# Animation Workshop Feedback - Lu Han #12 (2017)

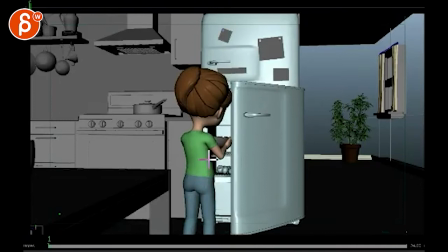(0:04)
Okay, let's check this out. So, you are saying shot five and six, shot six is rough blocking, you only animated the first 17 frames. You ran out of money to get to frame 18, 19. So, check this one out. Let's see here.
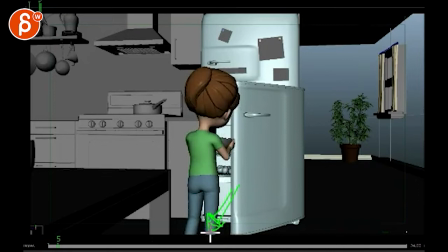(0:28)
It seems like your pivot, you can't really see it, it's off screen on that foot here. the pivot is a bit much. Feeling, you know, like if you have your foot and you're pivoting off of here, let's say,
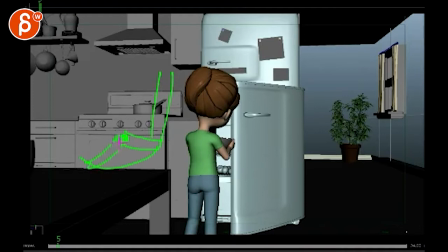(0:43)
and you rotate, you know, like the foot will be here, it pivots off the toes, but then your leg is here. So there's a lot of leg movement. And what happens here is that you start with your leg here
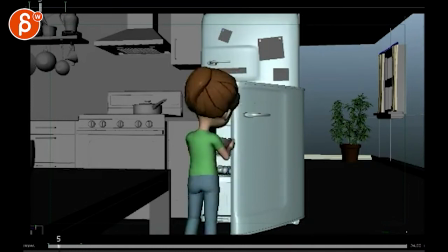(0:57)
and then you end here. So that is a lot of leg movement because you're probably pivoting off the toes. But the thing is, it looks like the leg is just sliding around. And it doesn't give you the sense of weight that she is actually on that foot. So what I would do is, on this frame,
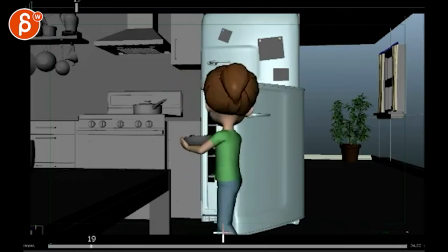(1:17)
probably keep that leg halfway through so that on this frame, it could almost be here. So you are pivoting, but it still looks like your foot, your leg is kind of staying put.
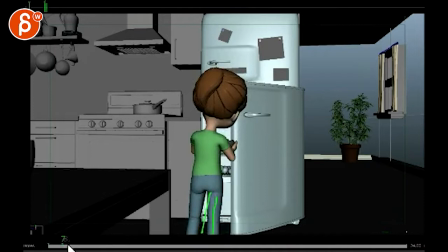(1:33)
So while she does all this, that leg will be here. So by now that leg will be here.
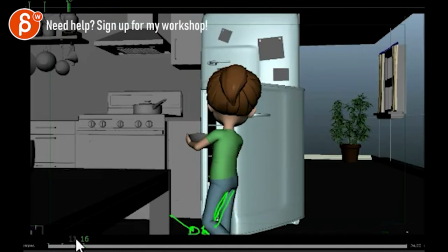(1:39)
You know what I mean? Like that leg doesn't really change position, especially down here. So it doesn't look like it's translating so much to the right. It looks like she's sliding around.
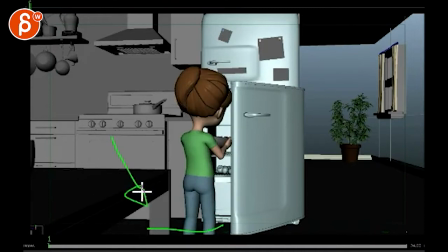(1:50)
So it will be a cheat, but I think visually because we are cutting off and we don't see the feet, that's something you're going to have to do otherwise it's going to look a bit weird
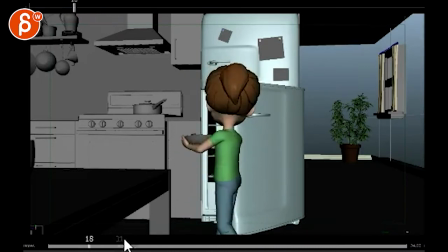(2:02)
watch out doing a section like this it's good you got this broken up compared to this which is cool but right around here during that moment there it feels like arms and the chest like this whole area
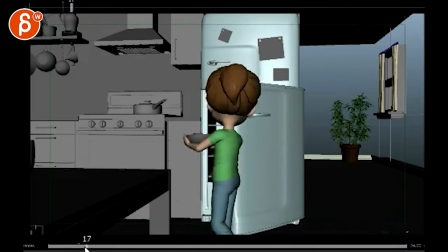(2:17)
is moving as one like one big thing so you might want to when she turns delay her arm would be here and the pot would be here. So it would be the body that this leads, but this drags.
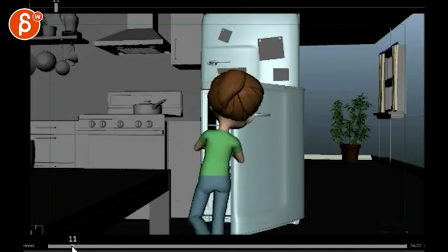(2:33)
And then it can catch up maybe around here. Because you have this big move, then it's paused, then it's big move. So here you're doing the same thing again where the chest area and her arm all move at the same time there. It's a tricky thing if you break that up a bit more.
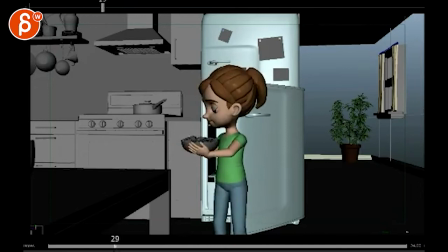(2:48)
Because it's also really fast. that move over here is a bit fast like stuff would just fly out of that bowl same thing here again you can look at this and it's like this whole area
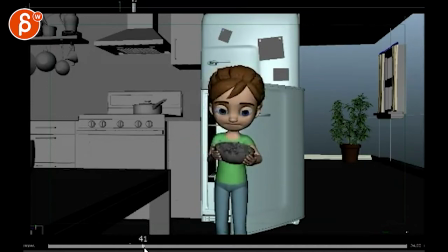(3:02)
the head neck arms and all move as one it also feels a bit pose to pose like she does this stops right then goes to here, stops.
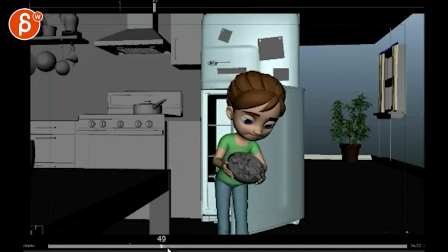(3:17)
This, and then it stops. Also, when you do this, same thing again. It seems like the root is just moving everything. So, this would all fall down. You're going to keep that bowl up there, break it up between the chest and the head. Then this feels pose to pose.
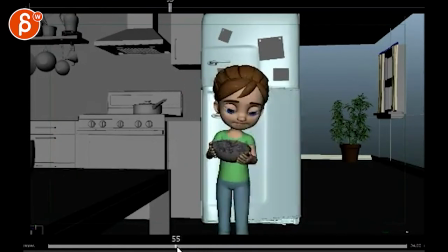(3:37)
Where, you know, it's like that's a moment, then that's a moment, that's a moment. There's no overlap in terms of, well, now the head is moving,
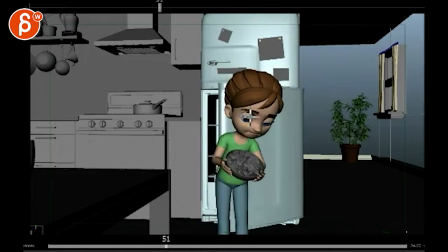(3:45)
she's doing all of this, when she's done with this move the head could already start to look up and she's already looking this way.
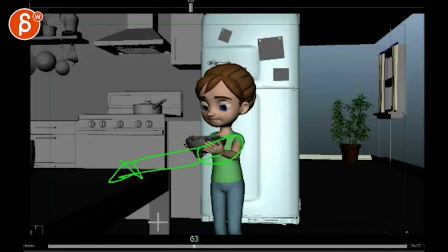(3:52)
And then the body follows to be in the same orientation. So it's hard for me to know sometimes because as I said last time,
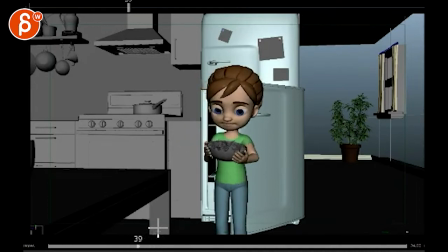(4:01)
I know you mentioned that you're forgetting it every now and then, but I just see in your email, here's my shot five and six.